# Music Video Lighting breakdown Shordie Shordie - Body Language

Yo, what it is, what it does, what it was, oh, what others, magnificent. It's about to be one of those moments. About to break down this shorty short shoot that I did with aesthetic, how I lit it, how I went about it, how I walked it, how I talked it. Let's get active and let's get it done. All right. So for this shoot, we went really, really vibey.
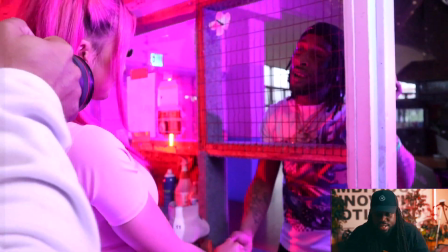0:16 A lot of colors, a lot of contrast, a lot of just glitter and gloss and all that good stuff.
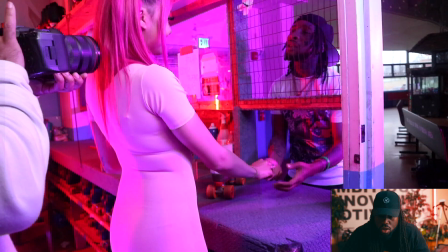0:24 As he's performing to the girl of his dream. Nope, girl of the scene.
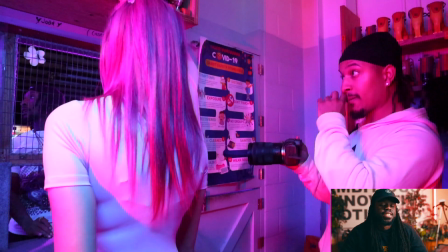0:28 Nope, girl of this music video. You know what I mean? My man aesthetic with the R5.
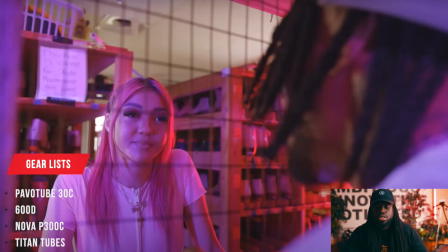0:35 I think it's 24 to 70. Great camera. So this is how we break it down. Pablo tube to the right. See the little bit of level on the right hand side of her face, giving that glow of red.
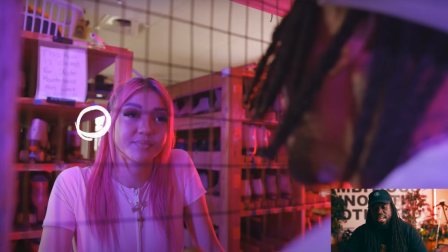0:48 On the backhand side, we had a 600D. As a backlight, and we had a positive feel just to put a little bit of level on that opposite side of her face, the left side of her face.
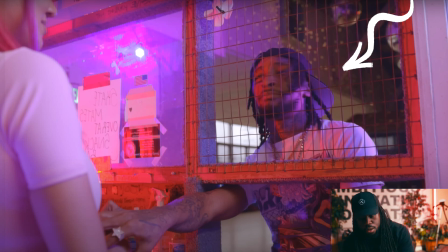1:02 Here we have an Astera shooting a little bit of purple onto Shordie. I think we have a Nova on the opposite side as his key,
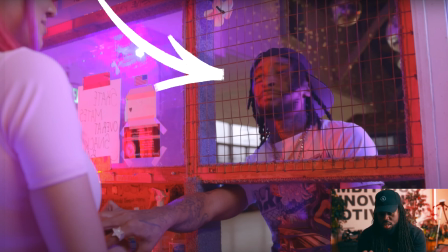1:12 kind of shooting to the dark side of his face.
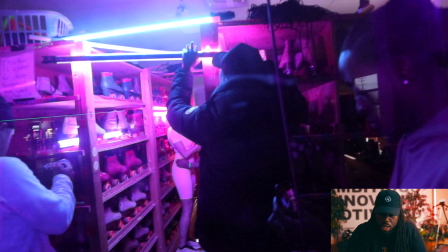1:16 So yeah, that's how that worked. People kind of going crazy with the tubes.
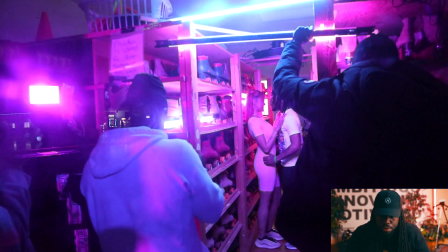1:21 Every time people see tubes, they think they're sabers and stuff gets hectic.
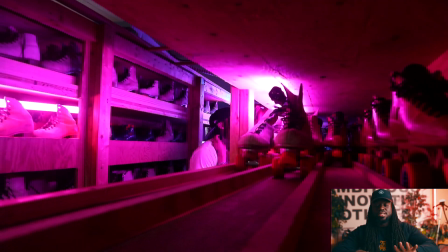1:27 It's pretty cool. I like this shot. We didn't use this shot. They didn't use this shot.
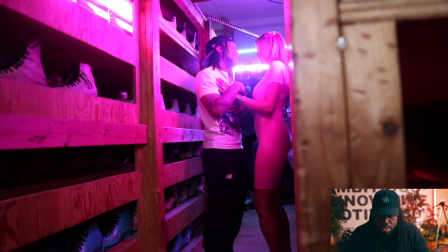1:32 I didn't do the edit, but none of my business. Great performance scene. It was pretty cool.
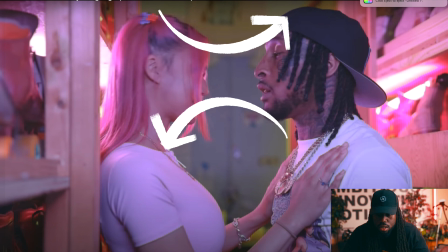1:38 Pablo tube on both ends. This is kind of flat because it's not colored, but and key light right in front of them.
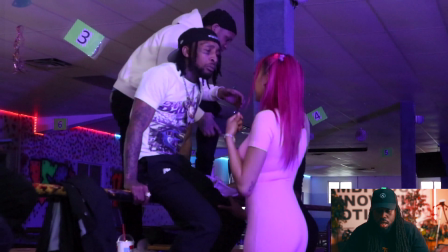1:47 Worked out pretty well. Next scene, as he's performing to his girl of his dreams.
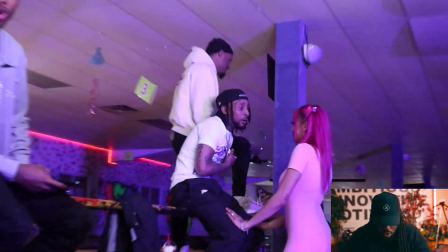1:53 Nope, girl of this scene. No girl of this video. I need to stop doing that.
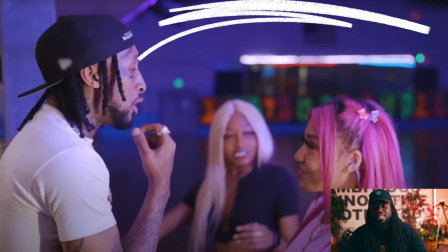1:58 It's getting kind of corny. Anyways, this is a flat scene. I really don't like how it's lit, but anyways, it worked out.
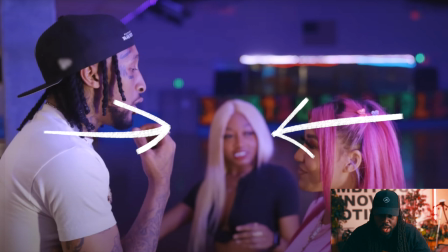2:03 It looks like we're focusing on the person in the middle, but she's out of focus, but it worked out. Just a little bit of hair light on the girl with the pink hair.
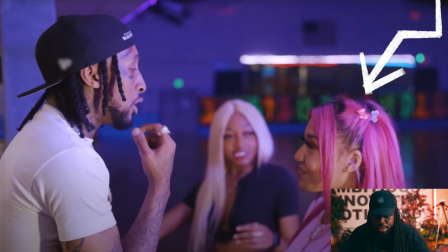2:12 Simple, fast, in a hurry. Nothing too big.
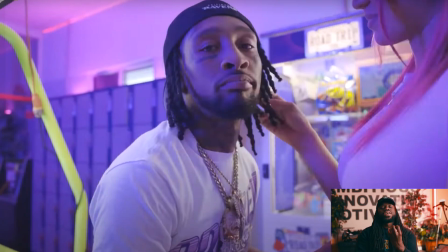2:20 This is the framework in its perfectionist. Mwah. Perfect. Shadow to the camera. Key to the right.
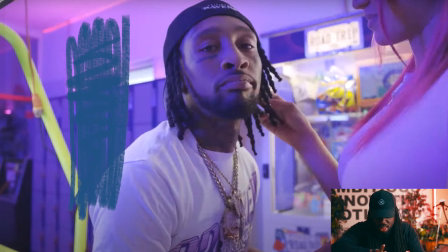2:31 We're shooting on the saddle side. And you see how and we have a little bit of neg on the left side too, just to put a little bit of darkness and purple.
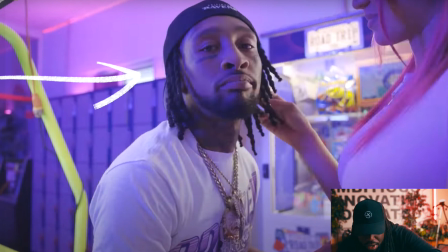2:40 And an edge light. You see the little bit of white on the side of this face? Yeah, worked perfectly.
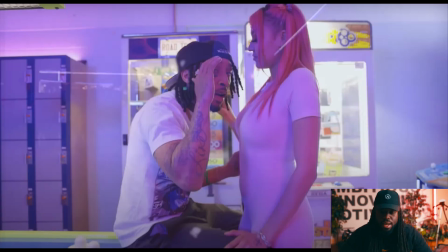2:45 This is the framework. Right here, we put a Pablo tube. I think up there, it's not supposed to be there, you can see it, but right behind them,
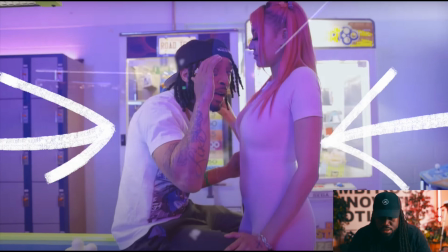2:56 it's probably a little bit underblown, and then just pumped level on both sides just to make this kind of look really, really, really flat. This is kind of flat, but if they bumped up the contrast in editing, that'll look fine. Anyways, this was the shoot with Shordie. Quick lighting setup. We probably were there for like 3 hours. So it was kind of running gun and I had to do it really, really fast. But every time that we came in for a close-up, that's when I really, really focused on establishing the framework. Again, the framework is essentially having your key light on the opposite side of the camera. So that just builds more depth to the scene, more shadows, more contrast, all that good stuff. Now, every time you're kind of doing the framework, it feels like it's a low-key type of shoot, but you can brighten it up a little bit. But essentially, every time you see cinematography online on music videos and you see shadow, bright, it's usually key, neg, fill, hair light, same thing.